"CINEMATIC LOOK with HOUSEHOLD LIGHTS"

So I want to have a key light, a practical light, and a backlight. And I'm just going to use the huge window right here as my key light. So let me just grab a chair and sit right there. What I don't want to do right now is turn on the office lights, because then I'm going to mix tungsten lighting with daylight.
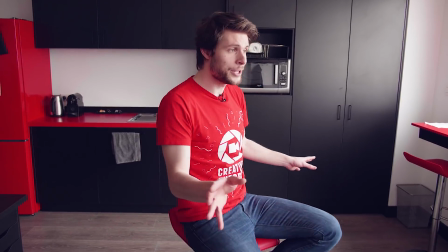512s
So I'm just going to keep them off, turn my head that way so that we are shooting against the shadow side.
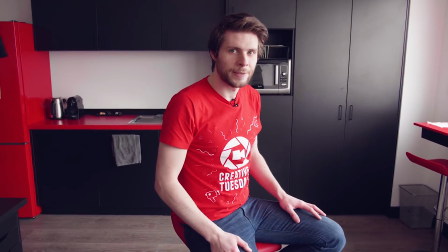517s
We've got the window right there, and that is already our key light. Then let's turn on the practical lighting. I'm actually sitting in front of the kitchen. Let's check it out, guys. Let's turn on the kitchen light.
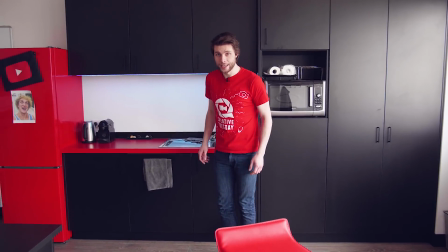528s
There we go. This is our practical lighting. And then finally, I want to have a backlight.
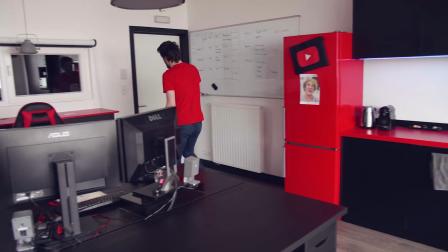533s
And for that, I'm just going to use one of these ceiling spots right here. I can just turn on it with one click or one push of a button.
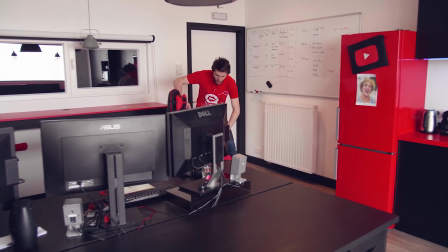542s
We got ourselves a backlight, and we just have to turn that a little bit. So I'm going to use Janek's chair and just stand on it like this.
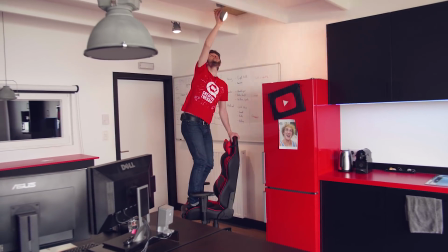552s
Damn it. And just aim it to where I'm going to sit.
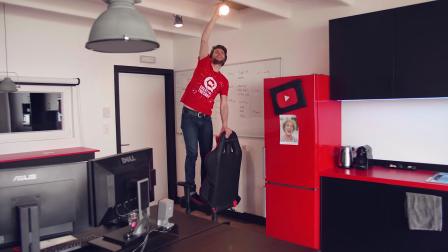558s
Something like that. And now we've got ourselves a backlight.
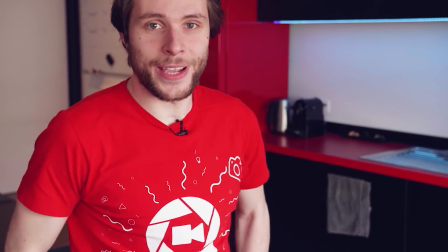563s
So let me just sit right here now, guys, and let's have a look at the lighting setup. As you can see, it's awesome.
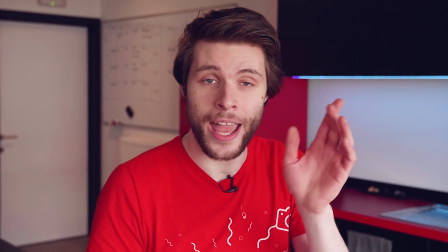569s
We've got a shadow side right here. We've got the key light right here, a highlight. Then we've got a shadow background.
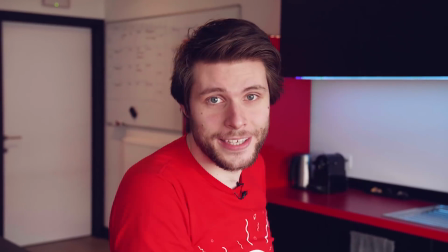576s
We've got a rim light coming from the backlight, and then we also got a practical light, which is breaking again that more darker background in the background. Looking great, guys. Now, before I'm going to leave you guys, I first like to show you Film Convert, which is absolutely an amazing plugin for Adobe Premiere Pro. And its purpose is to emulate the film grain on top of your footage. Now, because it's a plugin, you can just drag and drop it onto your clips, and it is not a replacement for Lumetri, but it kind of works as an extension to it.
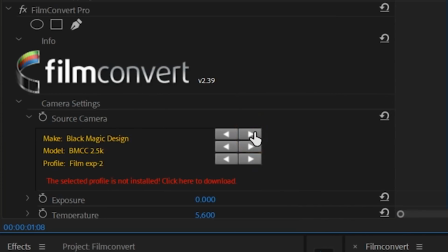607s
From the input, you can actually select your camera model and picture profile, from which it will set a default gamma.
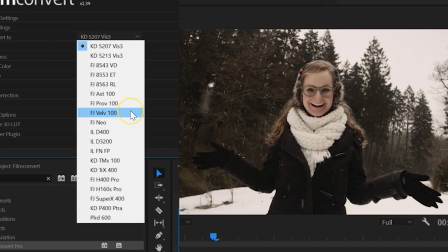614s
Then you can go through the various controls of the color correction tools to really create a look that you like.
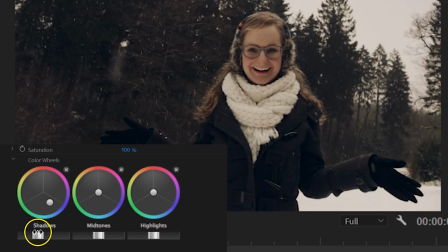619s
And once you've created something, you're even able to export everything to a lookup table.
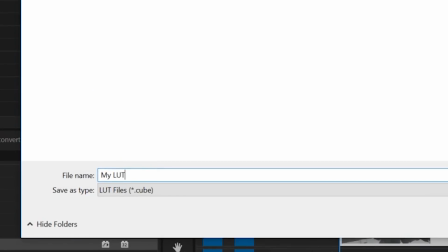624s
And having a LUT means that you can load it into Lumetri or any other video editor.
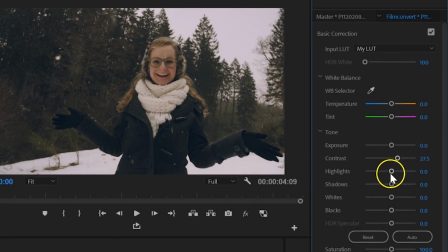629s
You can share it with your friends who might not have Film Convert, or create several LUTs for yourself that you can load in at any time.
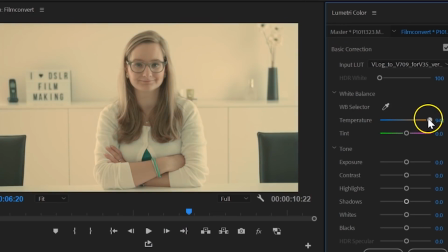636s
When you shot something that had a wrong white balance, try and fix that with Lumetri.
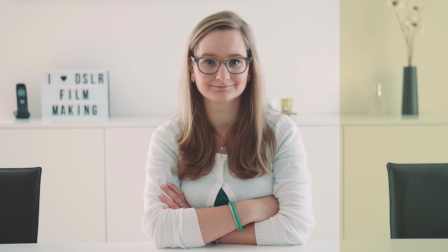640s
It's very hard to do when you're not shooting raw video. I have no idea how this plugin does it, but their temperature control nails it. So definitely make sure to give it a shot, guys. You can download a trial version from their website or get 10% off by following the first link in the description below. Thank you all so much for watching. I hope that you've learned something new from this tutorial, but most importantly, stay creative.
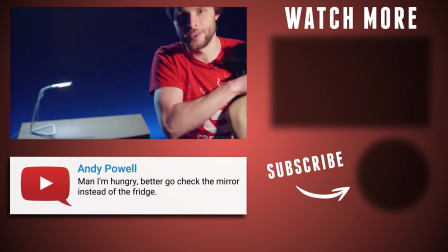666s So let's replay. Oh shit. Let's replace Justine with a real person now, so that you can see it on real skin tone.
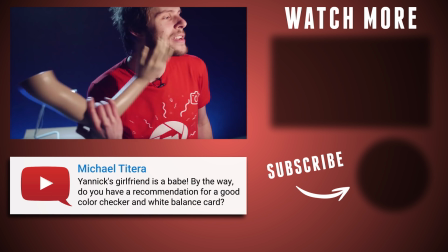675s You see here, much better. Very nice skin tones. This is really good if you're itching.